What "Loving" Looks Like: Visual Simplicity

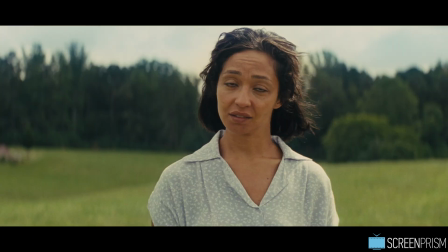In Jeff Nichols' Loving, the philosophy of visual simplicity keeps us focused on the human face and the small movements of the actor's expressions.
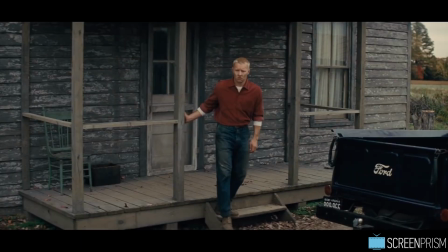The deliberately minimalist, stripped-down visual world feels subtle and unassuming,
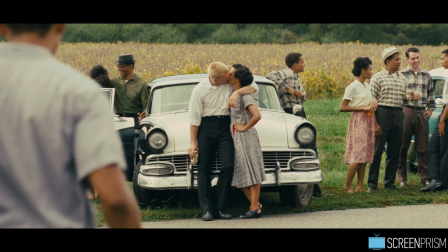just like Mildred and Richard Loving, the quiet couple at the center of the 1967 Supreme Court case Loving v.
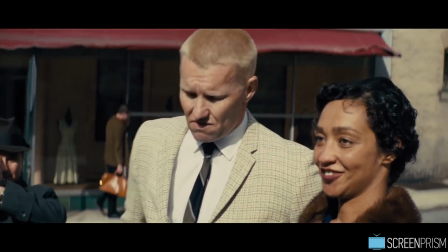Virginia, which struck down state laws against interracial marriage.
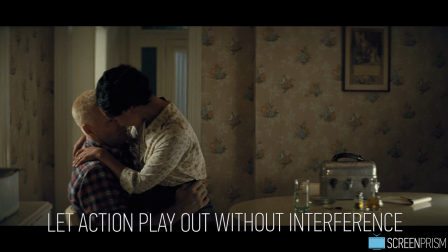The choice to step back and let the actions play out without interference isn't a lazy camera technique, it's a philosophy of filmmaking.
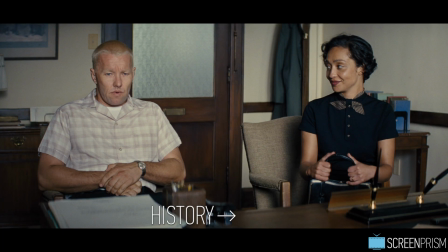History jumps out of the textbook, giving us something human to connect to,
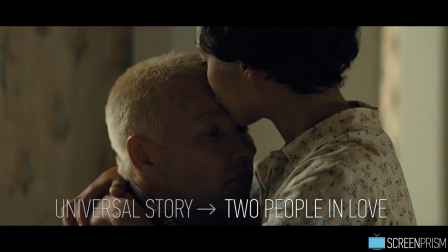the universal story of two people in love, in a world that's hostile to that love.
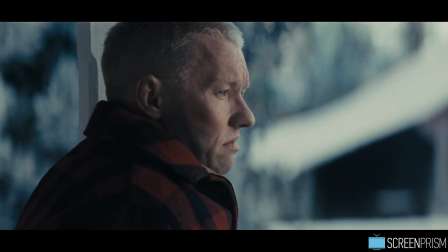Tell the judge I love my wife.
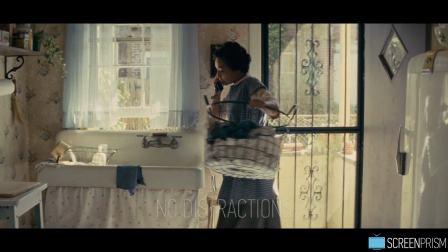Loving cinematographer Adam Stone uses stately, no distractions, person-centered camera work and lighting. According to film professor Julian Cornell, Jeff Nichols to me is one of the most interesting directors working today. One of the most interesting things about Nichols for a contemporary director is how little he moves the camera.
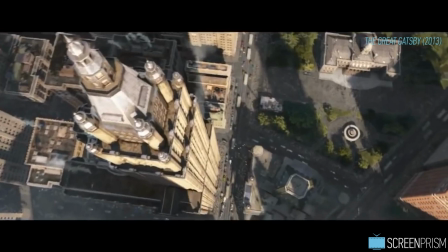There's a reliance today amongst directors in moving camera because you can do it, it's feasible, and he resists that.
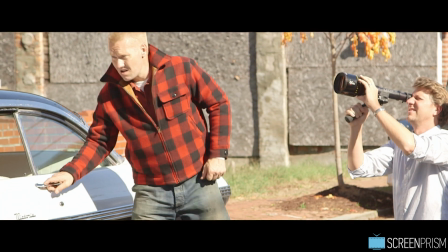Now why does he do that? I think a number of reasons he does that is it allows for more intimate character portraits.
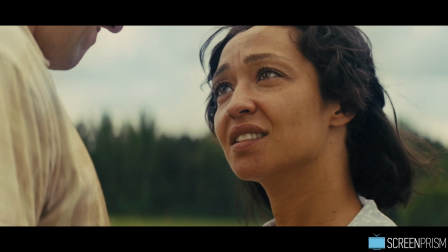So we're not caught up in thinking about what the camera's doing. We feel we're just watching two people, unmediated. I always use the word more. The camera's always kind of locked.
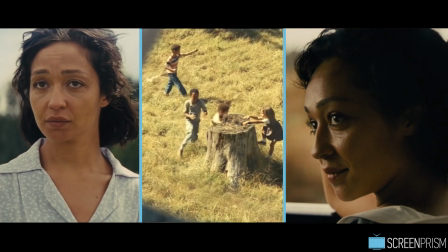It's POV is that, like, if it's not a person's POV in the movie, we don't want the camera to be way out there, filming something it shouldn't. And you're not getting what the actor is saying or not saying.
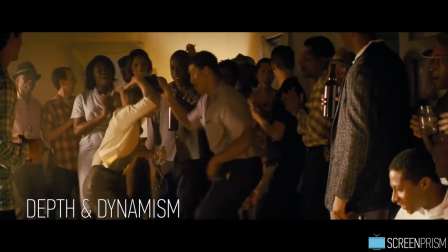Compensating for their lack of camera movement, they create depth and dynamism through blocking and composition.
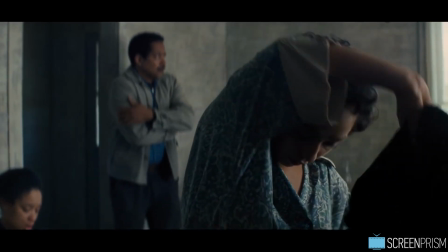And they're always a stack three shot if we have three people. You know, it's almost like a wedge or a triangle.
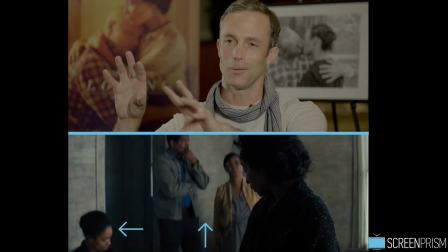You have someone in the foreground, someone in the middle ground, someone in the background.
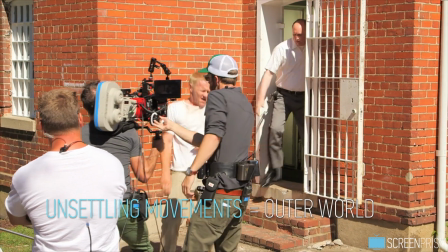When the camera does make unsettling movements, they align with the outer world and moments when hostile forces crash in from outside.
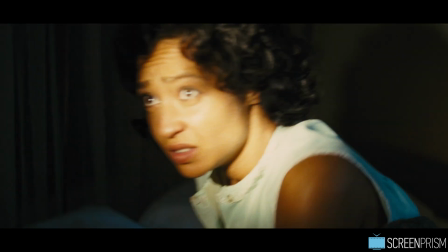In here! Oh, Richard! What you doing in bed with that woman? I'm his wife. That's no good here.
We always say, like, keep it simple, student. I love when people say, you know, it's simple and authentic.
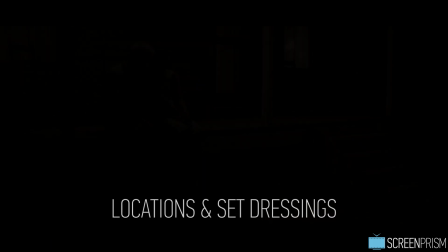Lovings production designer Chad Keith chooses locations and set dressings that eliminate everything in essential.
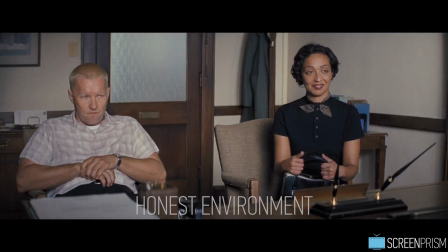So what we see in frame is only the honest environment the Lovings would interact with. I think it's just important to not have the distraction.
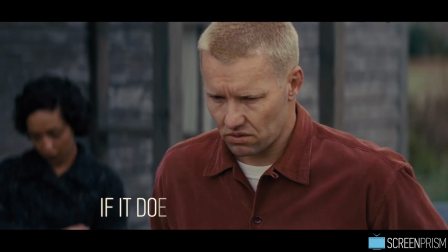You don't have to always have something in every frame. If it doesn't need to be there, then why is it there? I like to give a complete set, even if we're not seeing the whole set at all times.
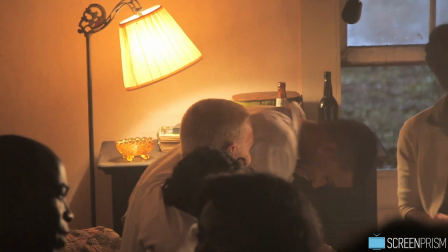So it just helps the overall feel. it helps the characters get more into the moment because
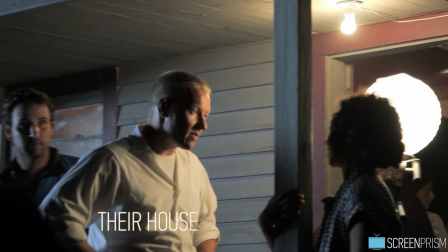they can look across the room and see that the rest of their house is actually there."
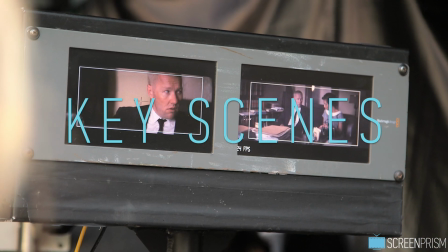If we look closer at a few key scenes,
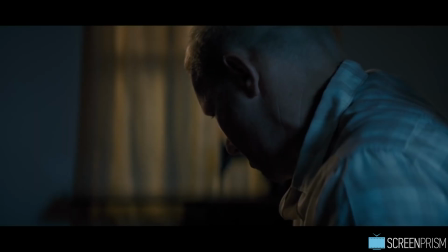we notice how visual choices like the set dressing and framing are also reinforcing important moments and themes of the story in sophisticated ways.
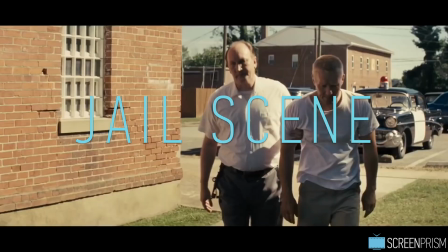For example, the framing in the jail scene.
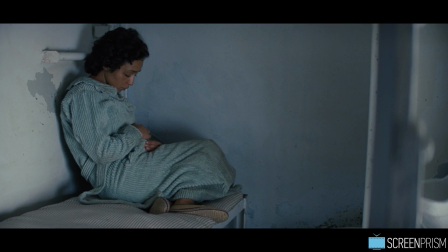When the police won't let Richard bail a very pregnant Mildred out of jail, every shot contains layer upon layer of prison bars.
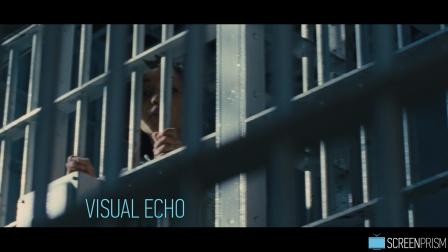It's a striking visual echo and illustration of the overwhelming number of layers of institutional forces keeping them apart,
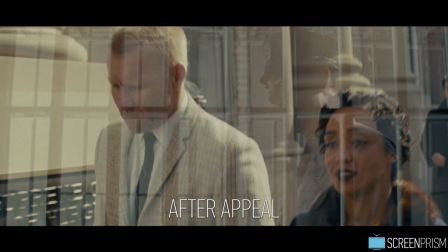and just how long a journey of appeal after appeal they'll have to go through to remove these layers of violent separation.
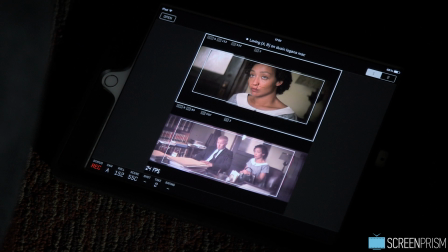We asked the cinematographer and the production designer to tell us about a couple of their favorite scenes in the movie.
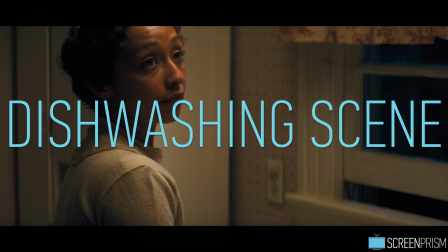Stone points to the dishwashing scene as an example of how visual simplicity can move us.
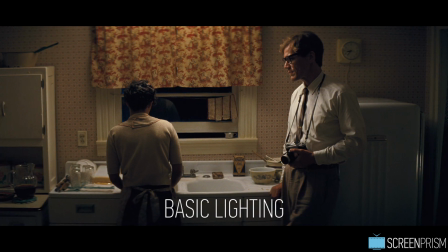He points out that he went for a very basic lighting here. Gray was here. Mildred was here.
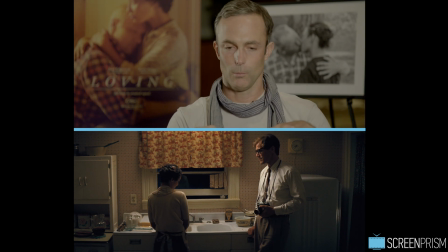I would be, if I was camera, we'd be looking this way and they're in profile.
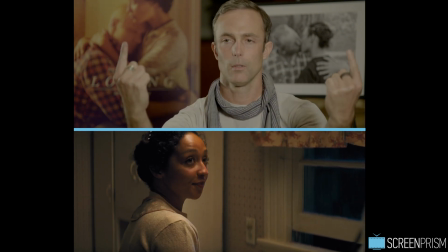And then super simple batten strip of tungsten light bulbs up in the ceiling.
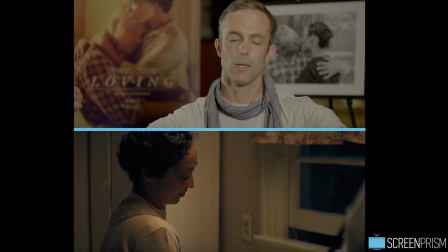And just with a piece of muslin in the back to kill some of the shadows and that's what lit it.
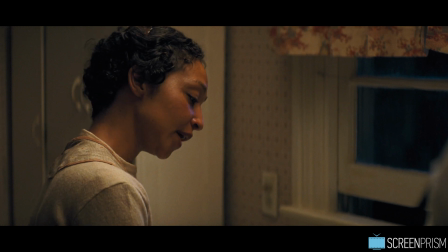We may lose the small battles, but win the big war.
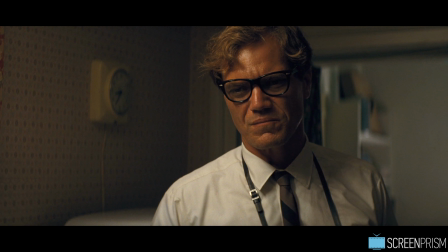And the other thing I kind of love about that scene is that film just wasn't sitting correctly
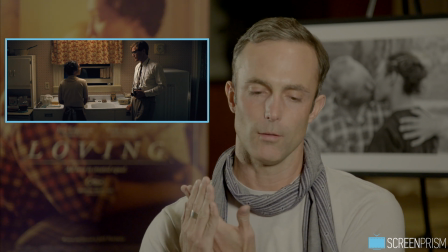as it passed the gate.
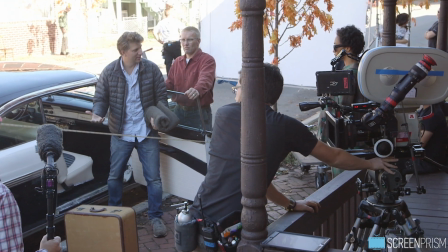Basically a camera is just a sewing machine that runs film through it, but it's one of those neat things with film, like you never know what you're going to get. It's kind of this amazingly fragile yet beautiful medium to shoot with. It's beautifully flawed, I guess like that scene.
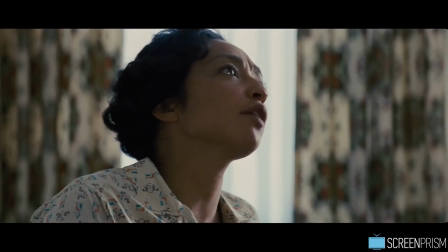One specific scene in the film that I like is when Mildred is sitting on the couch watching the march with Martin Luther King Jr. and she's sitting in her living room and she's basically a few blocks away from where it's happening.
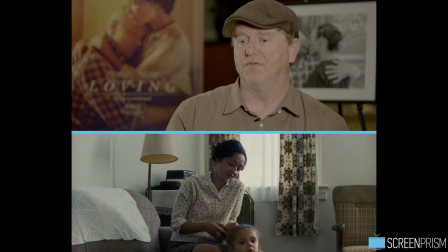That scene is just really brings it home to how just sort of quiet people they were.
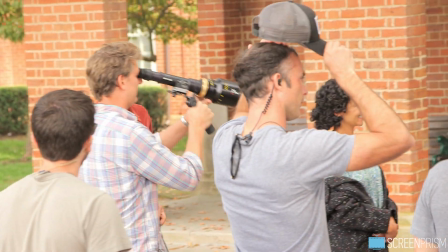In some key moments Nichols chooses to cut out from closer views of the Loving's emotions to a wide shot.
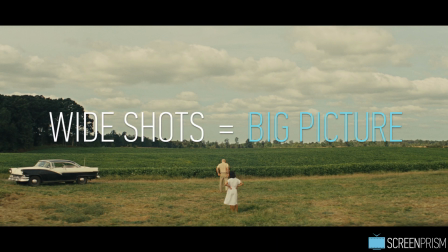In these wide shots we grasp the big picture of how this couple shaped history.
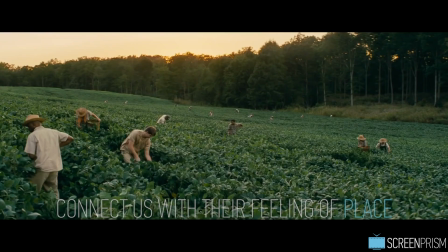Wider shots of the land in Virginia also connect us with the Loving's feelings about this place.
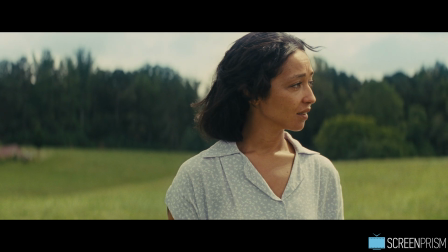I'm gonna build you a house.
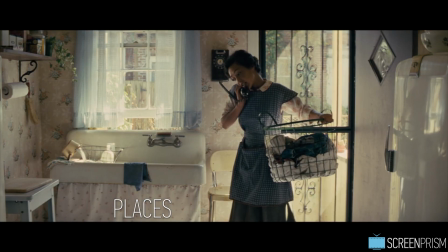Our house.
Each place in the film earns a strong emotional presence.
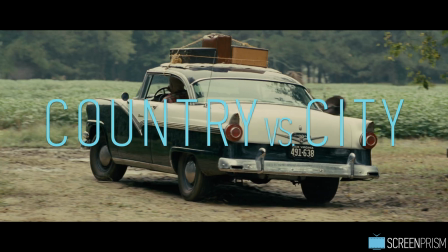When Richard and Mildred are forced to leave rural Virginia for inner-city DC,
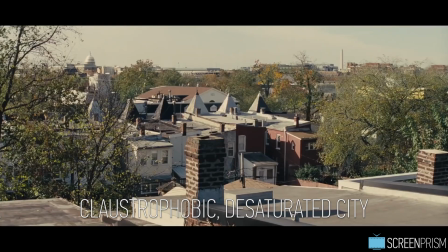the green open space of the countryside is replaced by the claustrophobic, desaturated feel of a city they have no connection to.
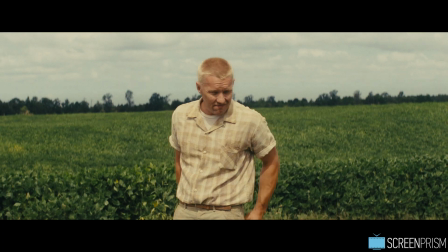We were in these really lush environments.
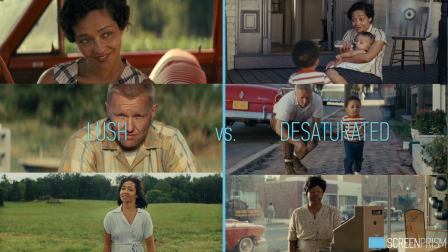Pumped up the greens just a tad, and then a little bit of desat in D.C. to kind of counterpoint.
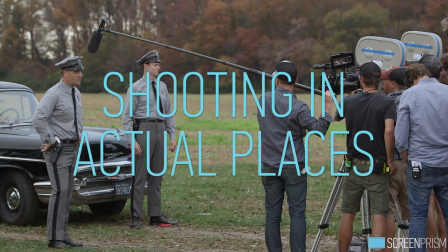The production also achieved its realism and authentic performances by shooting in actual places the Lovings inhabited.
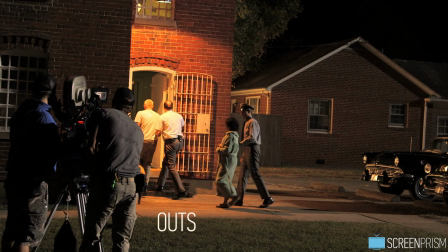We're walking literally in the footsteps of these people. We're outside the jail where she was held and inside the courtroom where she was tried.
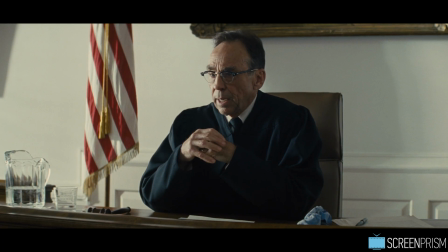The courtroom that they were tried in was original.
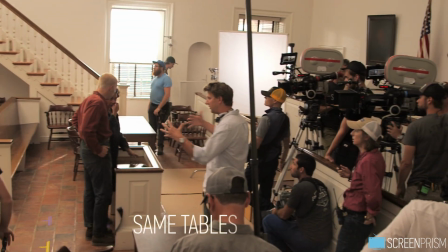I think at that point, the clerk of court even told me the same tables and chairs were in there from when they were tried, which was pretty amazing.
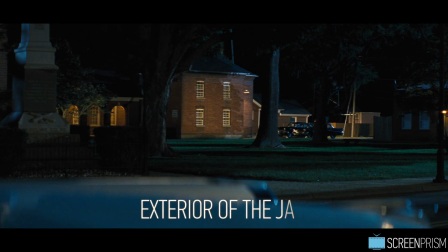The exterior of the jail was still standing.
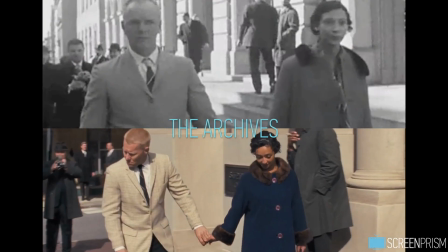Using the documentary The Loving Story by Nancy Bwerski as a guide, the Loving team based many visuals on 16mm footage of the couple.
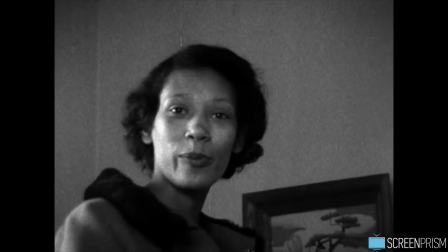Maybe we'll lose the small battles and win the big war.
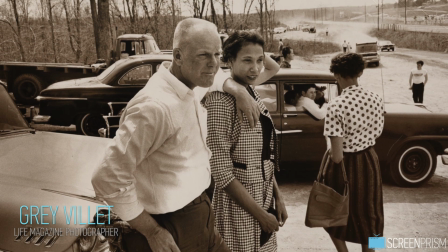And photos by Life magazine photographer Gray Vallette, who's also a character in the film, played by Michael Shannon.
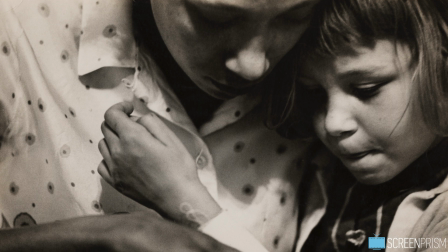I was just kind of mesmerized how he captured such truthful, simple images. He never used a flash. He never bounced light. He'd always find natural light. He never forced a shot. He never manicured anything.
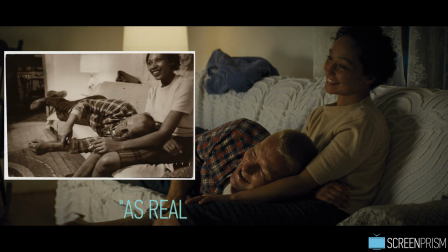His saying was like, I wanted to capture images that are as real as real could get. and that resonated with me and I was like,
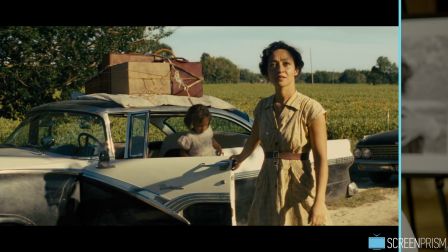hmm, that kind of is kind of our mantra or canon. The quiet, elegant nature of the Lovings is mirrored in Nichols' anti-spectacle style. We're not so much focused on the experience of watching the film in the sense of getting entertainment or having visual pleasure.
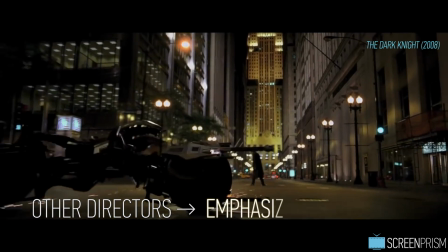His films are anti-spectacle. Where another director might emphasize action or drama, he de-emphasizes it. I think history is much like things today in terms of headlines, we look for things that blow up. Those are where our eyes tend to fall on the train wrecks in this story. It was a psychological violence.
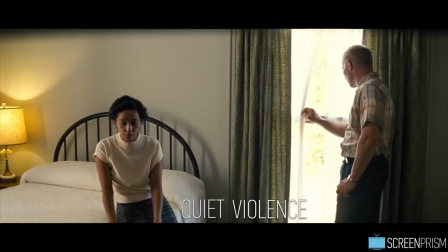It was a quiet violence.
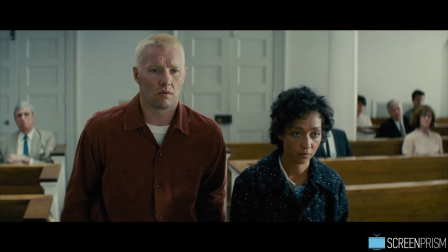But the real insidious part of their persecution was the time that was taken away from them.
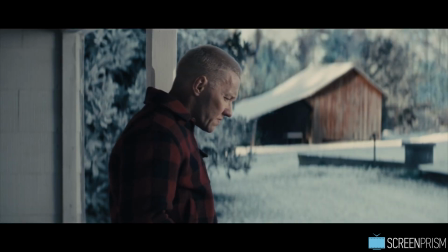We don't look at those types of stories. For the audience, watching the slow burn of the story unfolding may take a little patience,
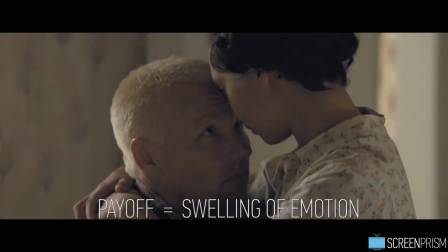But the payoff is the unexpected swelling of emotion that we didn't notice has been gradually building in us all along.
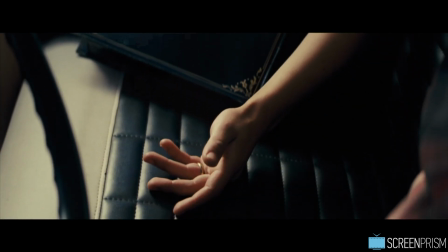By the end, we feel the film has visually captured what loving looks like.